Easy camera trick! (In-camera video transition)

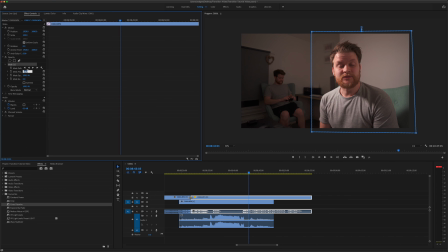[8:10]
If you want to give it a little bit of extra kind of smoothing, you can go to the mask feathering. I think I added like 30 or so, just to make sure, because we do have that slight change in focus, so that will kind of cover up that a little bit more.
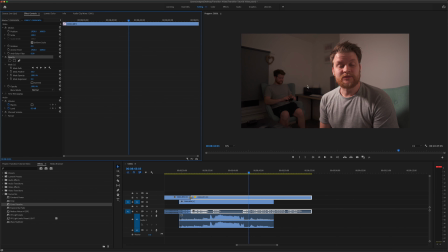[8:31]
So then obviously once we come off that, you have two versions of me in the same shot.
So yeah, as you were saying,
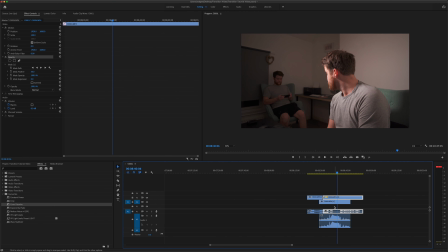[8:46] yeah, really simple little trick you can do.
So with the finished version of this little sequence, it did actually get a little bit more complicated than I was originally planning.
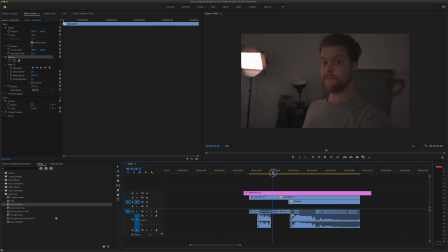[8:55]
So obviously I've got the camera in my hand and then I cover the lens. So the idea was I was going to cover the lens and then remove my hand, then revealing the two of us.
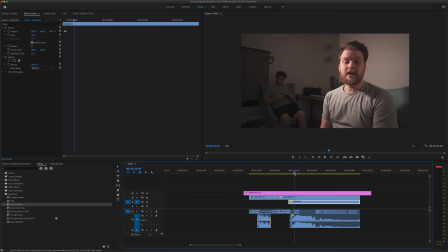[9:09] Camera down.
So but the problem here was, if you look closely, just go back a little bit.
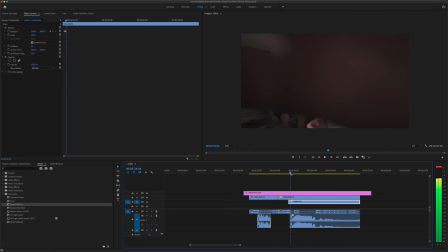[9:21]
As I was holding the camera, I left a little gap here. So for a split second, it might just be me being a little bit of a perfectionist about it, but you could see that there was no one sat on the chair, just for like a split second. So what I ended up having to do is,
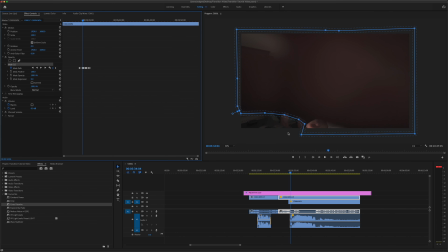[9:40]
instead of just doing a simple mask, the mask ended up looking like this, and then the mask had to be tracked
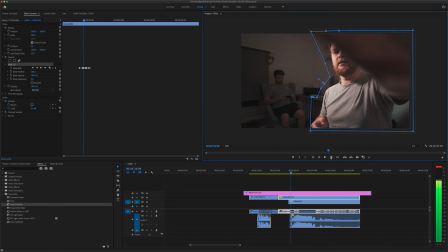[9:49]
as my hand came away from the camera. Same sort of principle, but you've just got a bit more of a complex masking situation, and I've had to use the keyframes on this side here.
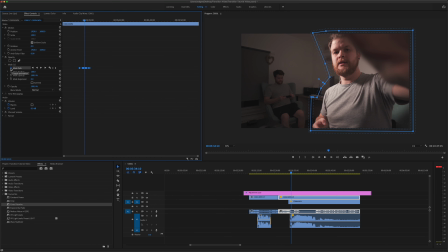[10:06]
So if you turn the keyframes on, every time you move along and make a change to the mask, it will remember it.
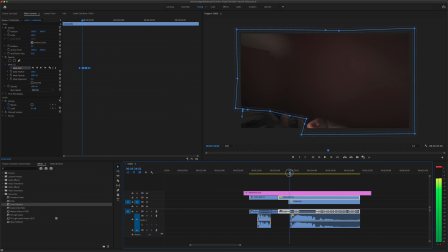[10:17]
And there was even something else very subtle that I had to do. So if you look carefully at the top of the screen here, in between these sort of 3 or 4 frames, as I move my hand away from the camera, I actually move the camera a little bit as well. If you just look at this section here, you can actually see
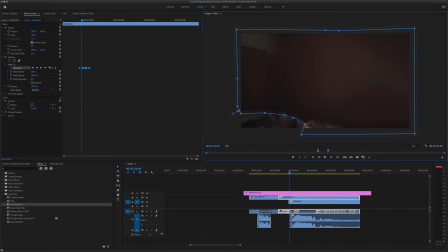[10:40]
the camera moves ever so slightly. Again, it's very, very subtle, but what I had to do is try and match that movement with the clip below. So again, I'm using keyframes, but instead of a mask, I'm using the position.
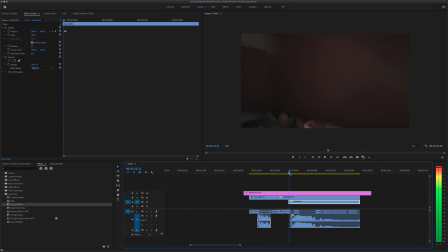[10:55]
So literally just to make that movement more realistic. This here is the clip underneath. As the camera moves here, this is the real camera movement, I've had to move this clip over.
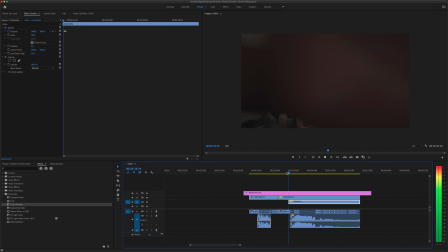[11:12]
So then you get this tiny little movement as the camera moves, as I let go of the lens.
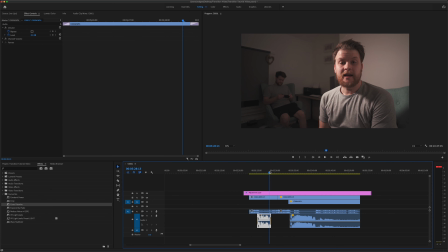[11:22]
So it ends up just looking a lot more smooth. So I was actually quite pleased with how that turned out in the end. Okay.
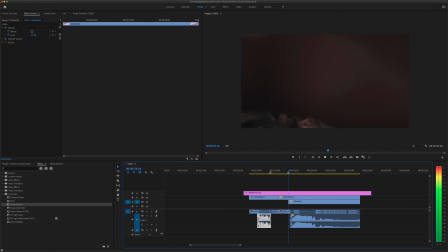[11:27]
So we've got that transition, put the camera down, accidentally knock it, Yeah, as you were saying. and then I've got the mask,
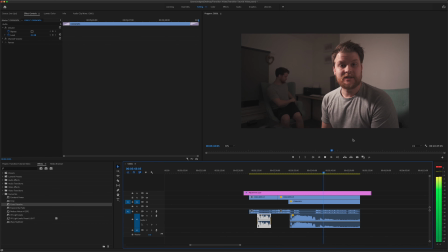[11:38]
revealing the 2 versions of myself.
Just your camera and some video editing software. There's no need for After Effects.
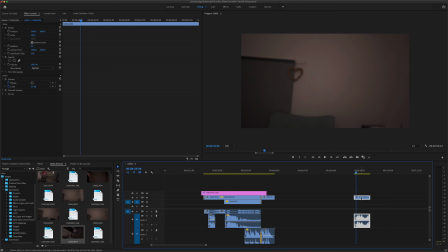[11:45]
So there is this final clip here, and I only intended on using the audio from it, but I wanted to film a video to make it sound as realistic as possible. So I held the camera in exactly the same position as it was right at the beginning of the video, and I spoke from sitting down on the chair.
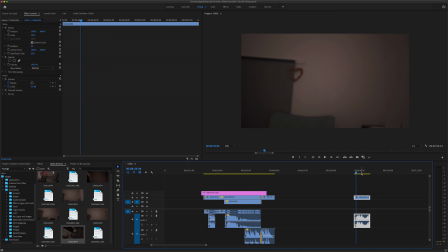[12:03]
So it would actually sound like I'm speaking in the background. So this is the audio.
Whoa. You're not even in the light. Just give it here, I'll explain.